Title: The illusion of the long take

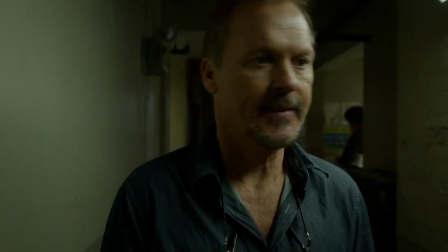(4:08)
Even though the film is set within a confined,
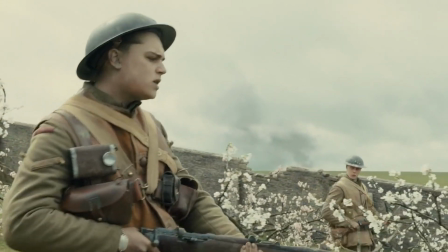(4:10)
almost claustrophobic space versus 1917 which spans across these wide open battlefields, the camera movements in Birdman feel more fluid.
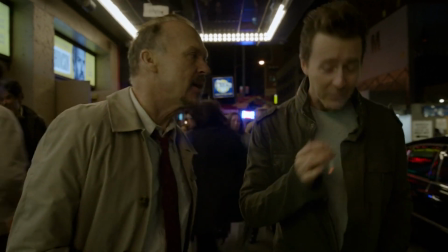(4:19)
Here, the long take isn't used just for the sake of being impressive.
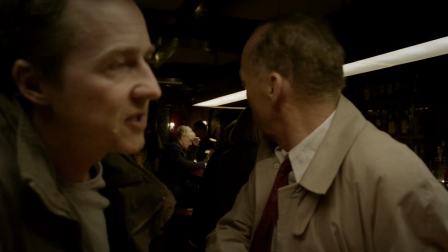(4:23)
It actually serves a purpose, and that purpose is to get inside the head of its main character.
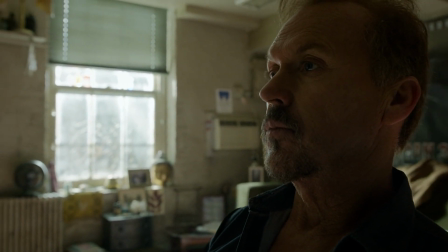(4:29)
It mirrors his mental state. Let's talk a little bit about the history of the long take. One of the most notable and earliest attempts of doing a long take in cinema is, of course, by the legend Alfred Hitchcock in his 1948 movie, Rope.
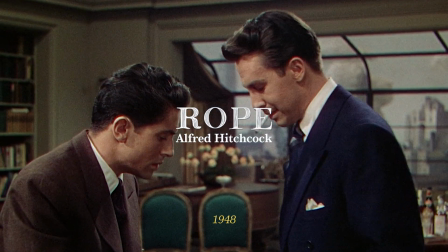(4:44) You can't have everything. And we did do it in the daytime.
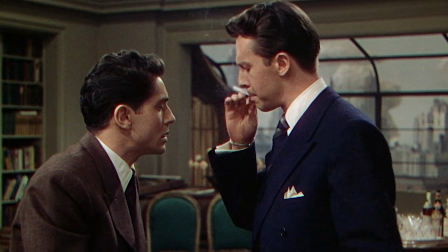(4:50) All right now, Philip? Yes.
Of course, this was almost impossible at the time, but it was the earliest attempt to actually do a long take. Cameras at the time could only hold about 10 minutes of footage, so in order to do a long take or create that illusion, Hitchcock used several techniques. For example, cutting when the camera moved behind objects or characters to hide the transitions, which is basically what Sam Mendes did in 1917, except he did it in 2019. Now here's where it gets super interesting. Can you believe there's an even earlier attempt to do a long take? That's right in 1914 in this Italian silent film.
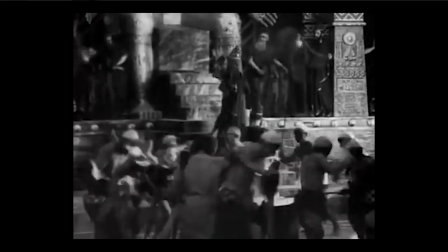(5:36)
So in all of these early silent films the camera would usually just stay in one place
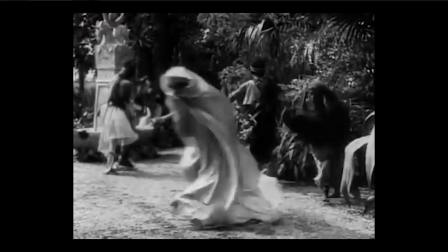(5:40)
and it's the characters and the objects within the frame in front of the camera that would move. So all you had at the time was a stationary camera but in 1914 this filmmaker managed to pull something off that no one else could do at the time.
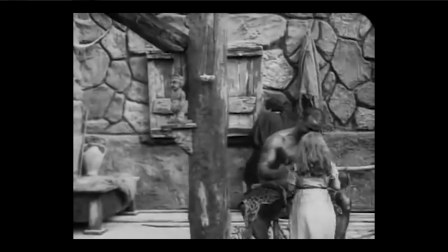(5:53)
He used the dolly to move the camera across the set to create a more dynamic and immersive experience and I do think for 1914 this is incredible. Now here's the fun part of the video. Let's talk about movies that actually were taken in one long take.
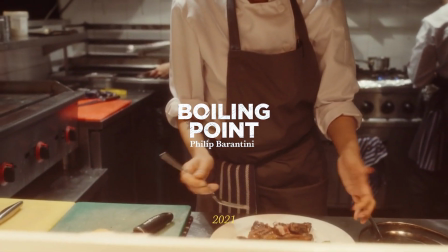(6:09)
Boiling Point is a great example of a genuine one-shot film.
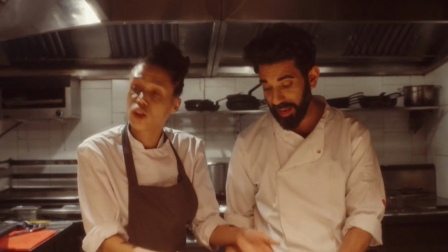(6:18)
All filmed in one location.
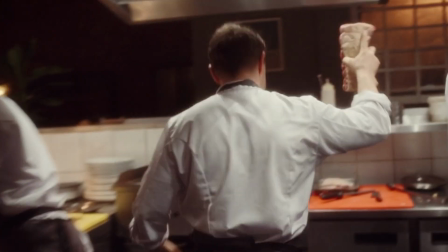(6:25)
No illusion or mimics. It's actually a long take. But wait, there's more.
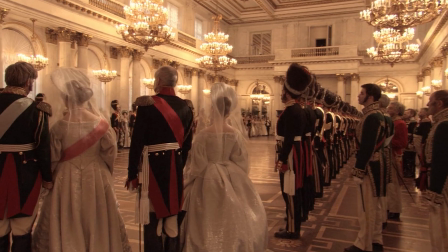(6:31)
Russian Ark, the movie released in 2002 also didn't just create an illusion, it actually was a long take.
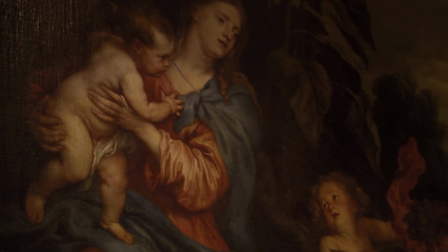(6:39)
The movie features an unbroken non-stop take that lasts around 90 minutes.
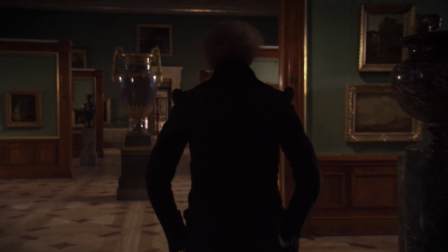(6:43)
The film moves through 33 rooms of the Russian State Museum
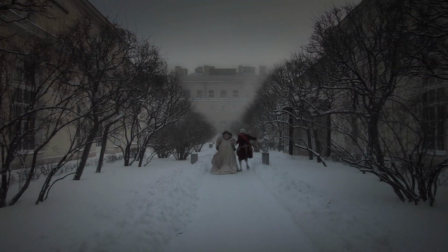(6:48)
featuring over 2,000 actors and extras and because the museum had to shut down for production they only had one day to film the entire movie
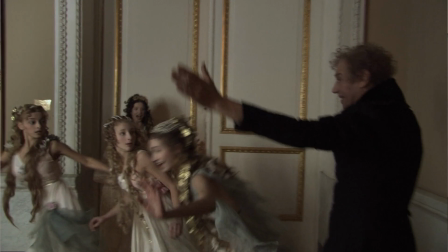(6:57)
and they attempted to do this four times so the first three times they failed due to technical difficulties but on the fourth attempt they actually managed to do an actual long take and of course Victoria which is the movie I mentioned earlier this is in my opinion one of the most incredible achievements in film a movie that's over two hours long was taken in one continuous take I